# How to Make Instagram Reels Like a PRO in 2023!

So the next and one of my favorite features is green screen right here. So I love the green screen filter. Some of my most viral videos have used green screen. I think they're really popular because when you use the green screen and put a picture behind you, when people first look at your video, they're like, ooh, what is that? What are they about to talk about? People know that when there's a green screen effect behind them, they're about to talk about something a little bit intriguing. So this is an effect that I use in so many of my videos, because not only does it give my audience something to visually look at and talk about, it also means that my audience are engaged because I change the background screen all the time.
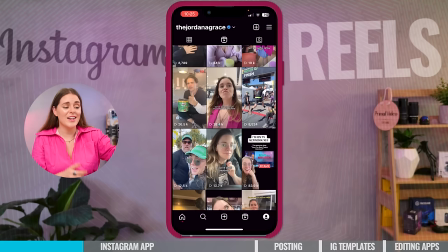282s
If we just look through my reels on Instagram, you can see so many of them have a green screen background,
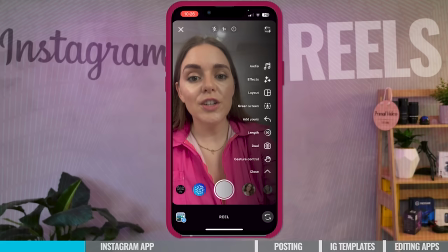288s
because I just think it's a really interesting and easy effect to use.
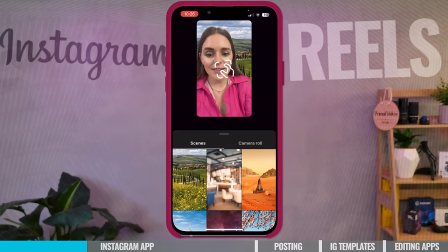292s
So if you want to use the green screen effect, all you need to do is press on green screen and at the bottom, change background. So we're gonna select this.
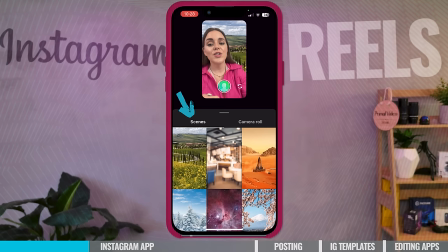299s
So I can either choose a picture from my camera roll, like something I wanna talk about, or I can choose one of their scenes in Reels, and they're really high quality.
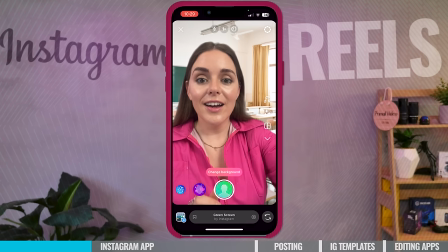308s
So I'm gonna choose a background of me in a school, and then when I go back, I just basically use my fingers on the screen to change the size of me. And I recommend doing that because if you take up the whole screen, people won't be able to see behind you.
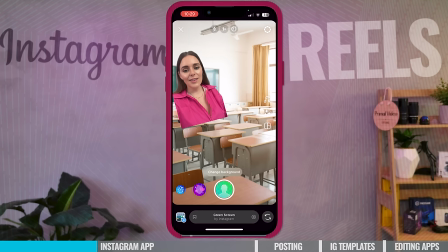320s
So for the first few seconds, take up the whole screen, and then in the next few seconds, shrink yourself down a little bit so then people can see what you're talking about. And look, I can even pretend that I'm sat at a desk. And then I can do a video on things I wish they told me before going to school.
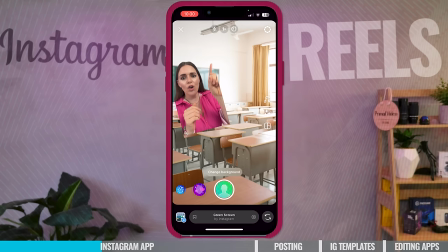335s
So now people can see what I'm talking about, they have a visual aid, and because I'm smaller on screen, there's so much more room for text.
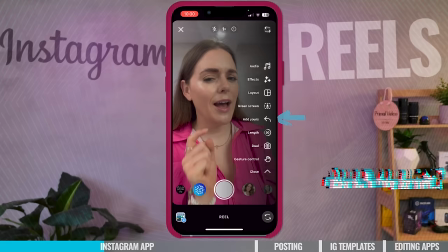342s
It's a really fun and super easy feature to use. I highly recommend checking out green screen.
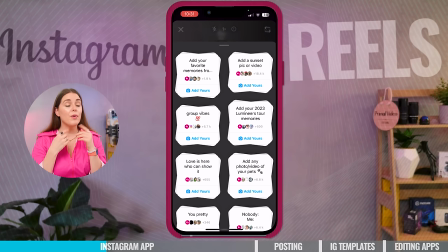346s
Okay, next up we have Add Yours. This feature is to prompt people to connect and collaborate with your video.
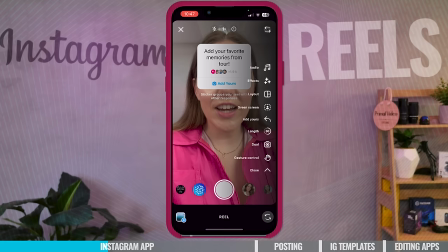352s
It's not something that I use very often, but I do think that it's quite fun. So for example, I'm on the Add Yours screen.
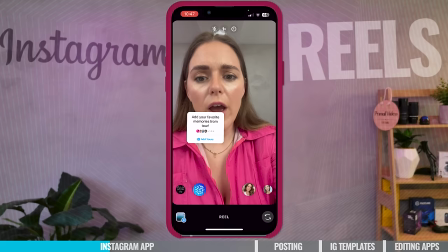358s
I'm gonna select Add Yours to the first prompt I found.
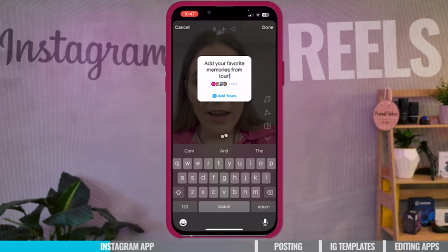360s
I'm gonna move it on the screen to where I want, and I can now change what I want the prompt to be. So, show me your favorite coffee place. So I've got show me your favorite coffee place, and already I've lost all the people that have already used that prompt, and now it's just me. However, if someone clicks add yours, we're going to start the chain afresh, which is one option of doing it. Or you can just select a prompt that everyone else is using and is quite popular, and then you're part of a chain in that prompt. So if anyone ever goes through those prompt videos, yours will be in that chain.
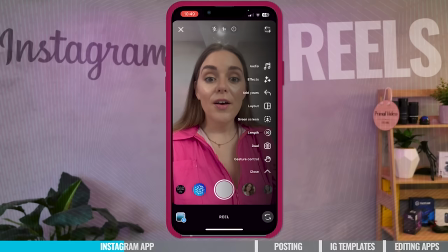395s
So I'm not gonna use Add Yours for the video, but that's how easy it is to use, and it could be a clever way to get more eyeballs on your videos. So that's just another way to get people to interact with your Reels. So here we have length, which is a vital part when creating your Reels, because it's how long your Reel is going to be, and this should be the first thing that you press when starting your Reel. So if I press this button here, it's gonna give me the options of filming in 15 seconds, 30 seconds, 60 seconds, or 90 seconds.
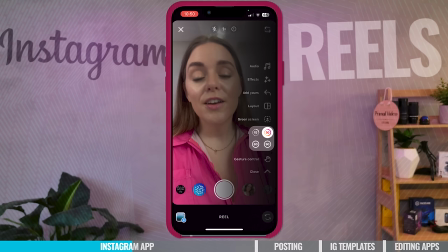420s
So at the time of filming this video, the max length of an Instagram reel is 1 minute 30 seconds, or 90 seconds.
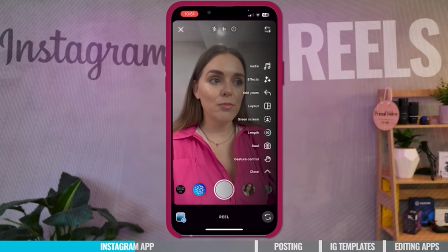427s
So for this video, I'm just gonna stick it on 30 seconds. So now I've selected the length of 30 seconds, that is the max duration of my Instagram reel.
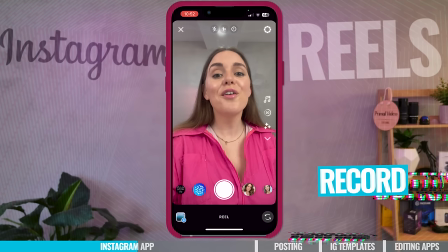434s
And again, here you can see that it's 30 seconds on the screen, and at the bottom is the most important button for making Instagram reel, it's the record button.
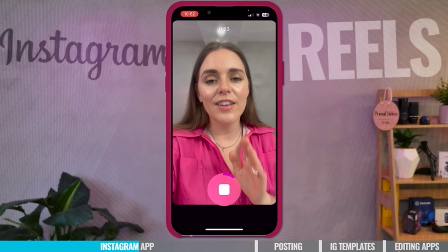442s
So if I press this, it's only gonna record for 30 seconds because that's the length that I've selected for my reel, and at the top, you're gonna see the countdown timer.
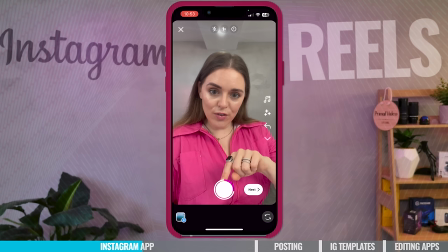449s
So not only is this the record button, but it also shows me how much of my Instagram reel that I've filmed so far. So far I've used about a quarter of my 30 seconds. So the next feature on this list is dual camera. So at the time of filming this video, dual camera is a brand new feature on Instagram, and we're really excited about it. And here's a tip, whenever a social media platform brings out a new feature, it means that they want you to use it.
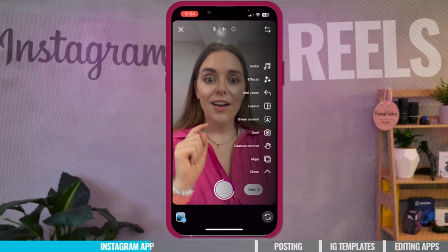471s
And it could also mean that if you do use it, it may boost your video or post. So it's always worth checking them out.
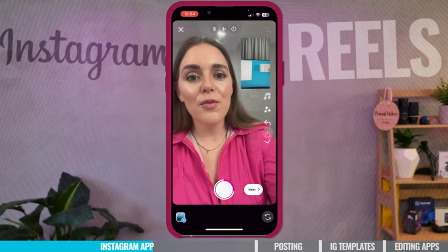477s
So for example, I'm gonna choose dual camera, and it's gonna show me what I can see and what you can see. So you can see me on screen, but right here, you can see that I'm in the filming studio, which is basically just a boring TV screen. But imagine if you're going out on a walk, or you're on a tour, or if you're exploring a new place, you could be filming a reel and people can be seeing what you're seeing.